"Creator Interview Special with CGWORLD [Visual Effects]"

みなさんこんにちは本日はルミナスプロダクションズのクリエイターによる技術紹介動画クリエイターインタビューのCGワールドコラボスペシャル第3弾VFX編をお送りいたしますフォースポークンの鮮烈で美しい魔法はどのようにして作られたのか野添さん美しい魔法の作り方を教えてください美しい魔法の作り方ちょっとこの質問いただいたときから全然わかんなくてめちゃくちゃ悩んでるんですけど
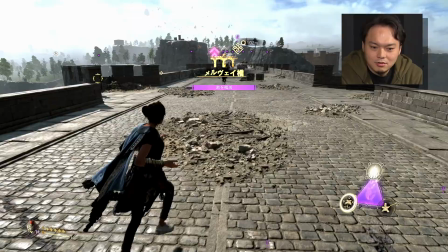[0:53]
ちょっと喋りながらいけるかわかんないですけど適当に喋りながらでいいですか
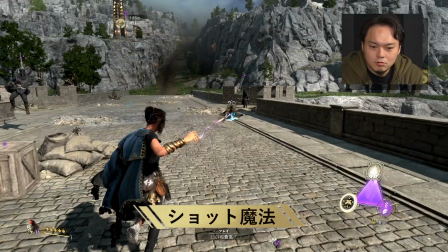[0:59]
はいそうですねあのコスポックの魔法このショット魔法っていうR2ボタンで釣っているマシンガンの魔法
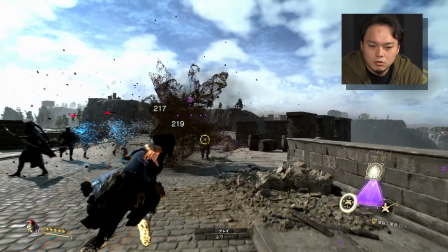[1:08]
特にショット魔法は攻撃をメインとするものが多いので
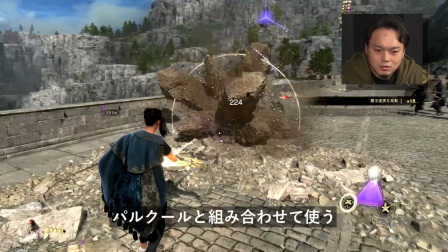[1:13]
派手に描かれているものがパルクールと組み合わせながらの方が実はレベルの高い魔法が一気に出せたりするので
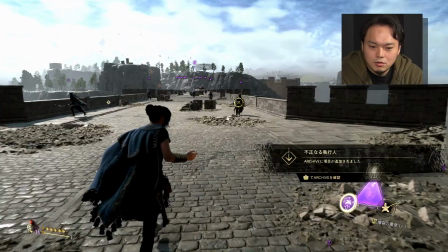[1:20]
よかったりするんですけど
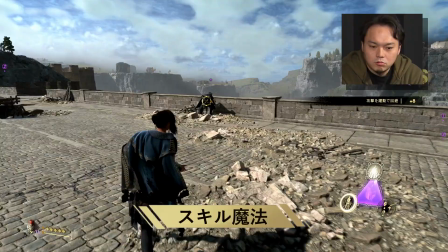[1:24]
あとはL2ボタンでやるスキル魔法というのがあるんですけど
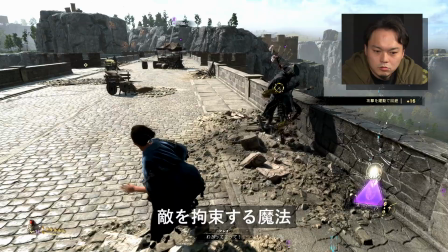[1:30]
どちらも結構特色が違うようになってましてツタで敵を拘束する魔法とか
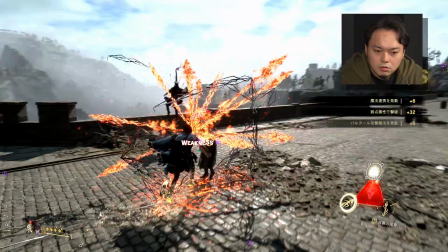[1:41]
槍を刺したところにクスの槍が生まれるよう
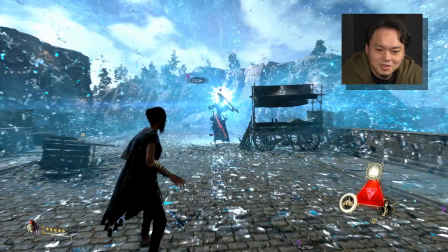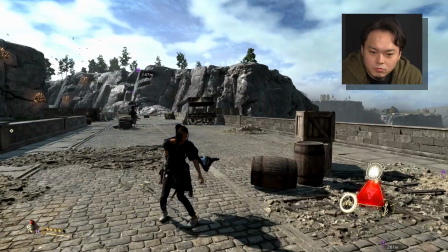[1:51]
ちょっと難しいね水とか氷のシェーダーめちゃくちゃ綺麗じゃないですか結構自慢できるくらい綺麗になっていると思います
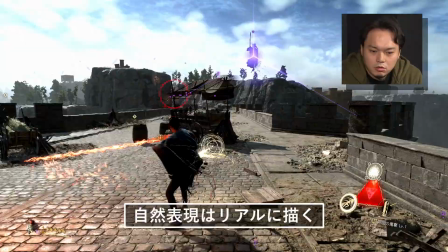[2:00]
これもTAの方がかなりこだわって作ってくれてできるだけ自然表現の部分はリアルに
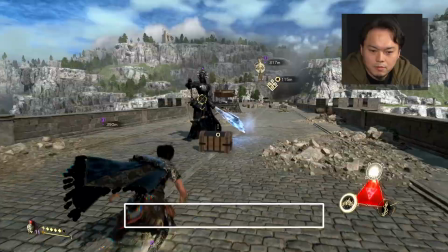[2:08]
フォトリアルに描くということをこだわってPFIXはやってますので炎は炎、爆発は爆発みたいな
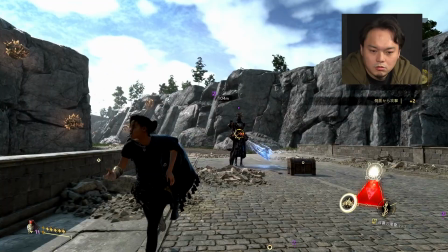[2:15]
水とか氷とかも特にきれいに見えるちゃんと水に見える、氷に見えるというところをこだわって作ってます確か炎や煙はリファレンス本物のものから色や揺らぎを撮ってるんですよねそうですね撮影しに行きまして
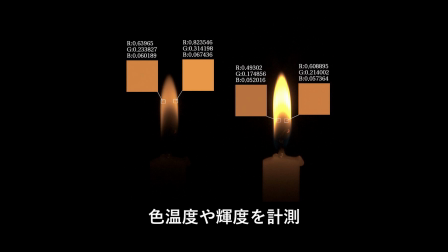[2:30]
炎の色とか煙の色とかそういうのをちょっといろんなものを燃やしてですね
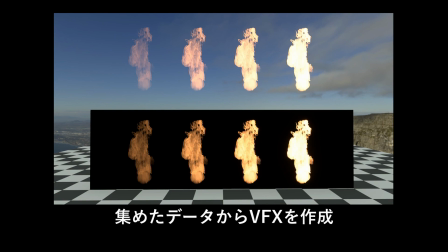[2:37]
キロ温度とかを軌道をちょっと計測してそれを元にして作られています
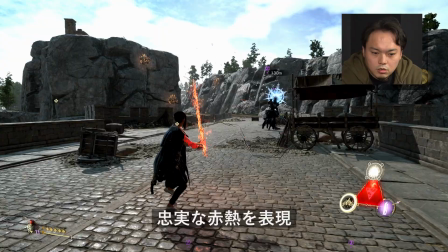[2:43]
例えばこの真っ黒い金属に本当にそれこそこれは炎属性なんで
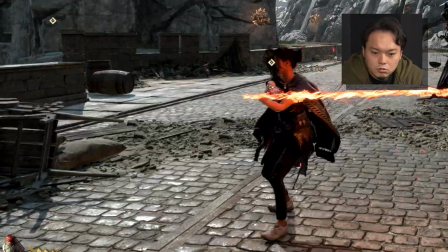[2:49]
赤い石に表現が入っているんですねわかるかなちょっと動くとわかるけど
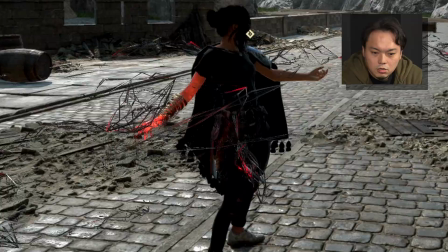[2:57]
黒と赤のそうですね黒と赤の黒い部分は本当に金属質に作られていて
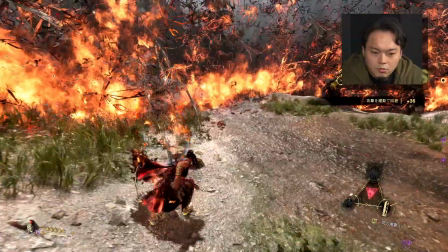[3:01]
あとはうわーかっこいいそこに鉄が燃えた感じで赤い発光着を入れることで
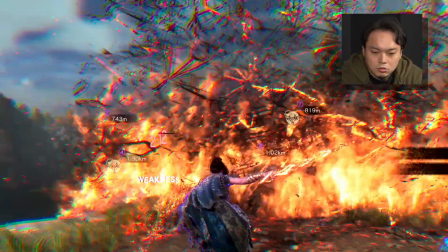[3:11]
実際はファンタジー表現なんですけど実際にあるものをモチーフにして作る感じですね
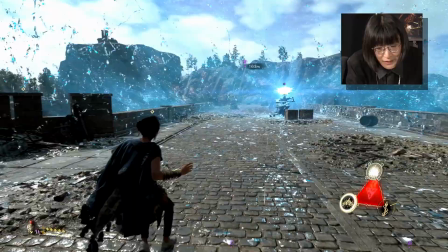[3:17]
炎や氷水はすごく実在感があってリアルなんだけれども
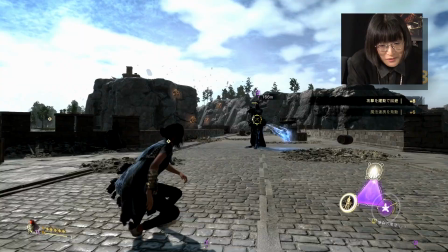[3:23]
一方で気化学模様の方はすごく魔法的でファンタジーっていう
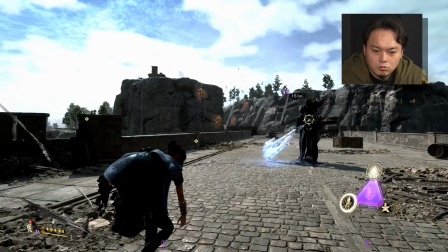[3:28]
そうですねそこはあえてそういう風にしましたやっぱりこのゲームのコンセプトにもなってますので
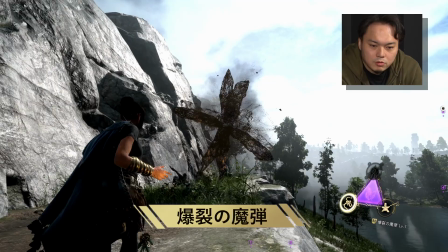[3:35]
この一番最初に使える爆裂の魔弾これが一番気化学に置き換わる
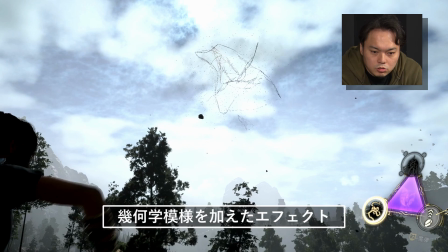[3:40]
岩が最後気化学に置き換わるところが最後消えた後もなんとなく岩の形状っぽい気化学が残ると思うんです
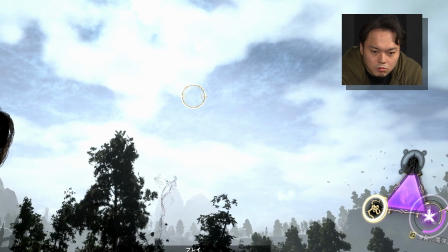[3:48]
これ岩自体がちょっと砂っぽくなって消えてってるんですけど煙になってなんで気化学も砂をファッて投げた時に
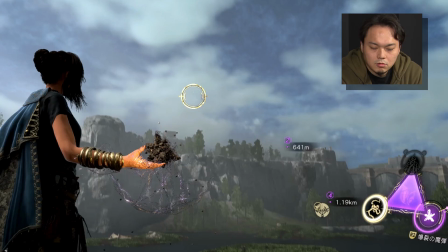[3:57]
サラーって落ちる感じとかを意識して作ってます背景が円部がかなりフォトリアルというかリアルに作られているので
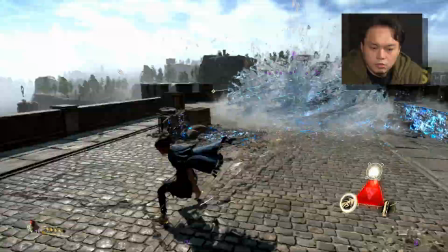[4:05]
魔法をそこであんまりファンタジックなステレオタイプのゲームエフェクトみたいな感じで描いてしまうと
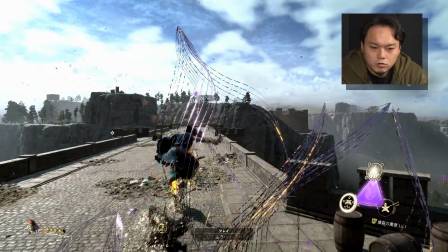[4:13]
それはそれで浮いてしまうのであえて魔法効果の部分はリアルに描きつつ
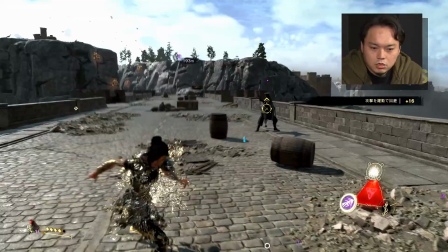[4:18]
ただそれだと魔法感みたいなのが薄れてしまうので前後に気化学表現を入れて作っていますね